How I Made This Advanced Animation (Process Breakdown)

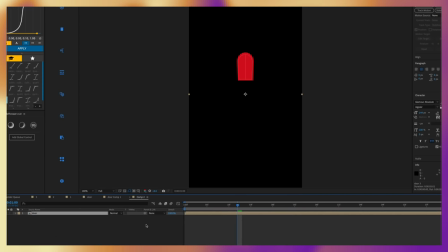[6:46]
And then I had to pre-compose that Cinema 4D layer so I can still keep the attributes of the Cinema 4D composition, bring it into a new comp, copy that original layer paste it into a new comp and then change the 3d renderer to classic 3d so that I can use the gradients
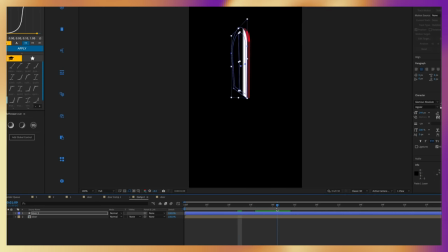[7:05]
and blending modes without losing that extrusion depth in my cinema 4d composition now I'm going to show you how the green door comes into play
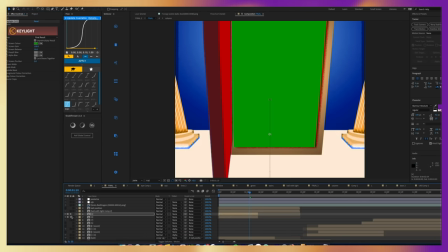[7:12]
so I'm going to use this green door to matte out into the next shot so I'm going to take my final composition and key light out the green
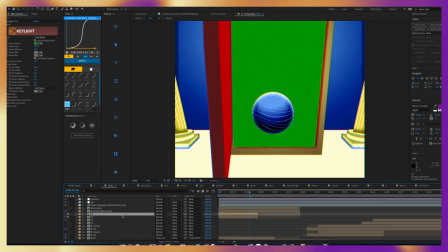[7:20]
and use a track mat for the door so that it cuts it out perfectly in the shape of that green door and now you have your original composition with a transparent background on it which leads us into our next shot which is my favorite shot because it has such a weird perspective change
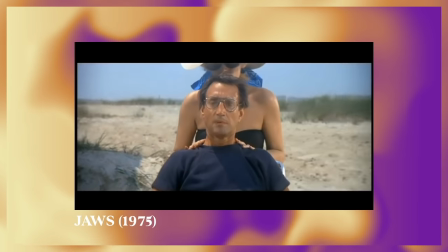[7:36]
onto it and i try to create like a vertigo shot on it and a vertigo shot is basically when you have a dolly and you are pulling back
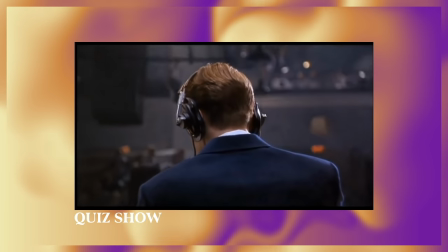[7:44]
with the camera while you are zooming in and it creates this really cool perspective change and being that i don't have a dolly i did the next best thing and use cinema 4d for this really cool camera change so first i needed to create my scene which was pretty simple
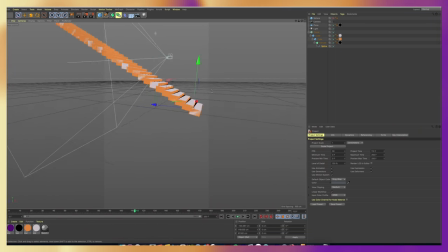[7:59]
because all i was doing was making stairs and a door so it's a lot of rectangles and they made them all different colors because i was going to
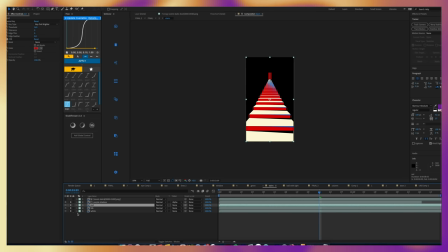[8:06]
use the same concept of keying out the shapes and after effects and to create the perspective change i went into my camera
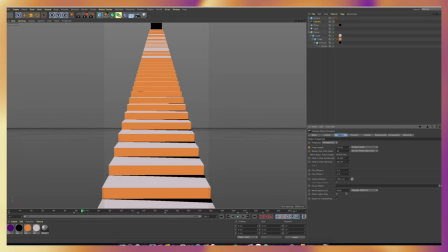[8:14]
settings in cinema 4d and changed the focal length while key framing the position of the camera going up.
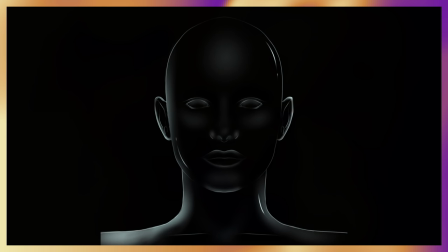[8:22]
Next I wanted to make this glass-like person filling up with the universe so I actually drew this in Procreate because I personally love drawing in Procreate more than Photoshop.
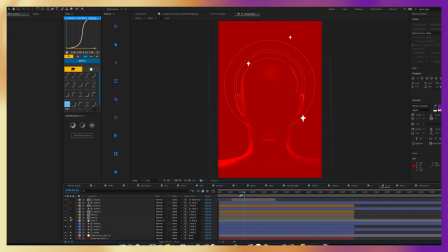[8:31]
I did end up cutting the face out completely just because I felt like it sold a little better when it didn't have a face and then I
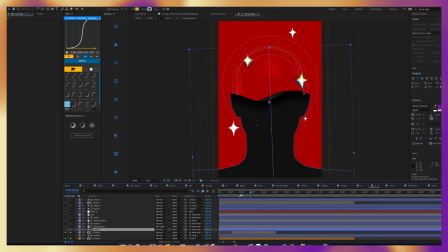[8:38]
used the shape of the drawing to create a shape layer to create a matte so that I could fill this up with liquid and the liquid
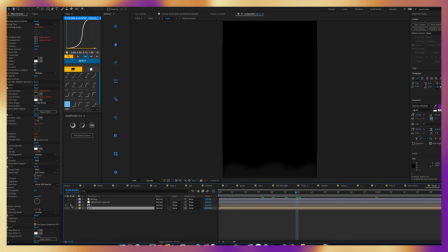[8:45]
was just two layers with wave warp on it and it was offset a little so it had a organic liquid feel to it and then i did something
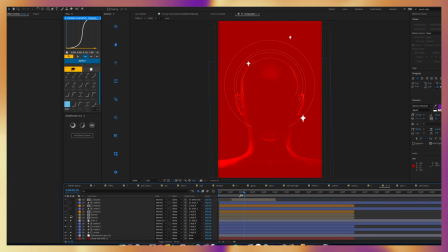[8:53]
that i thought was really clever i added a displacement on some of the stars that looked like it was behind the glass that's what's super
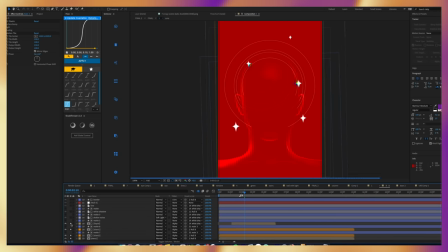[9:01]
important about selling these animations is making it work with the environment if there is an object behind a glass would it have a displacement on
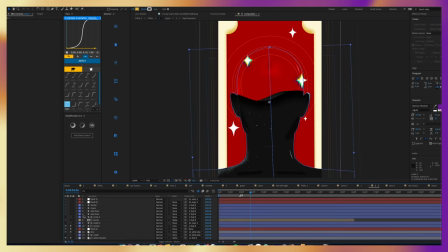[9:09]
it these are just questions that you want to ask yourself to really sell this piece to your audience And the last scene didn't have any crazy technical thing
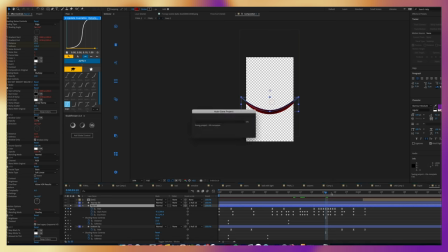[9:17]
to it It was just a lot of keyframing with the shape layers But one thing I was really proud of was trying to create the match cut between
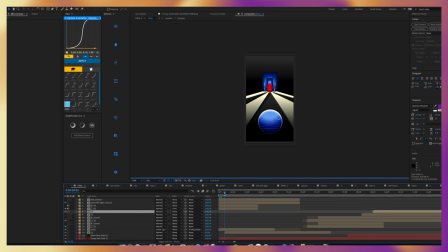[9:25]
the pupil dropping down and the ball looping Into the first scene and that's gonna be the complete process video of how I did that from beginning to end I wanted to give you guys a thorough breakdown of how I did that just to show a little bit behind the scenes of how an animation Like that is made. I didn't want to give you a step-by-step tutorial I don't like doing those just because I feel like there are so many amazing artists who are already doing that. And I just want to give you guys a little, you know, a little behind the scenes. So super appreciate you guys watching this video. And 2022, I plan to make more YouTube videos. So thanks for watching. And make sure to subscribe and have a great day.